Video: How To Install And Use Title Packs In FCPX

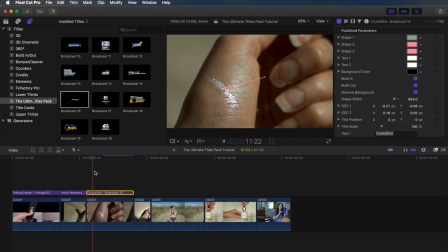742s
Fashion, cooking, fitness, vlogs, you name it. The possibilities are endless and that goes for honestly all of these titles.
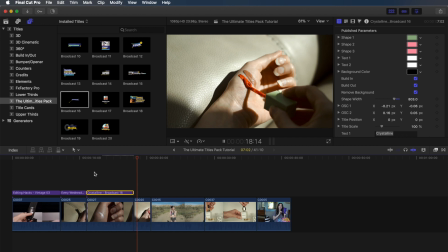750s
The last thing I'm gonna do for this series of clips is delete that third one. We only had it in there so that it could be used for that image placeholder but we don't need it anymore so I'm just gonna press delete and here's what it looks like.
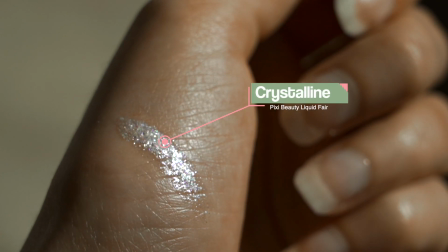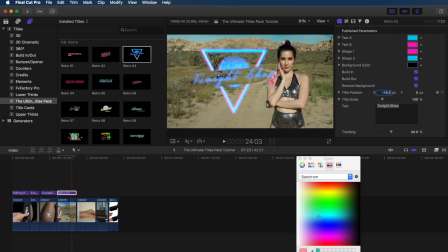772s
Moving on to these next clips, I'm just gonna speed through these because the concepts are relatively the same as far as changing the text, colors, fonts, and all of the different parameters goes. I just want to show you how versatile these titles really are.
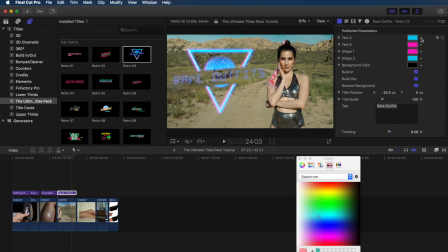788s
So this one is the retro 03 title, and I just love the whole vaporwave aesthetic. It's so cool. It's definitely one of my favorite titles.
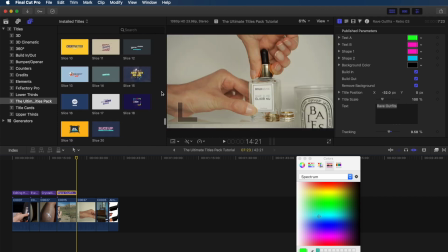798s
Moving right along, we've got Slice 17, and this one's really cool modern looking one that I just love. I'm just gonna change up all the wording and stuff again and you're gonna notice in a sec that I'm gonna put two spaces in front
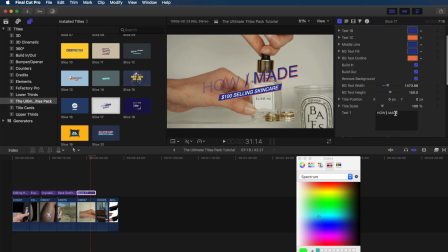812s
of how and in front of I because I want the text to be centered and not cut off by that middle line. Now I'm just changing the colors up to make them pop a little bit more. You guys should be experts at this by now, it's so easy.
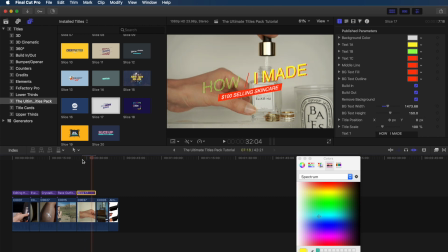826s
And then I'm just gonna add a K to that 100 to make myself seem a little bit more baller, you feel me?
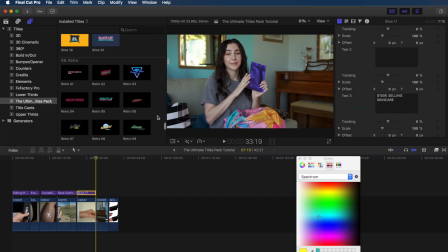832s
Last one. Let's say you're doing an interview piece or something like that and you want to show the person's name and position on screen.
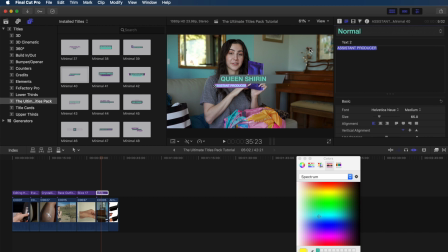840s
So Minimal 40 is a really great one for that. There's also different styles within the Minimal section for this, so definitely check them out. But anyways, I'm just going to give myself a fancy title, VP of Sales at Sephora, because, you know, it sounds great.
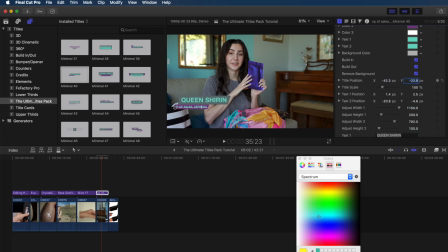854s
Not true at all, but sounds great, so we're gonna go with it and i'm just gonna adjust the parameters until it looks the way i want it to look and
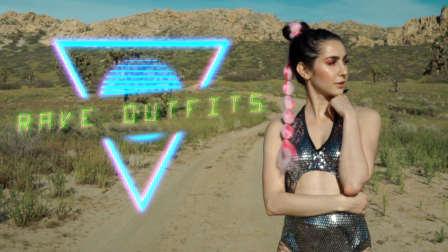863s
that is it these are all so versatile and easy to use now you know how to install and use the ultimate titles pack
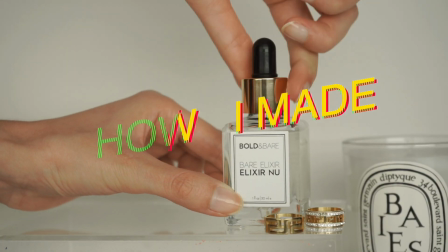870s
make sure to give this video a big thumbs up if you found it helpful and drop a comment down below letting me know what editing tutorial you
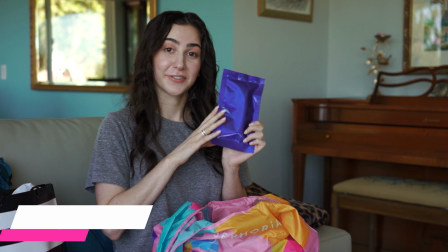877s
would like to see next thanks again to digital products 669 for sponsoring this video i'll see you all next time Bye.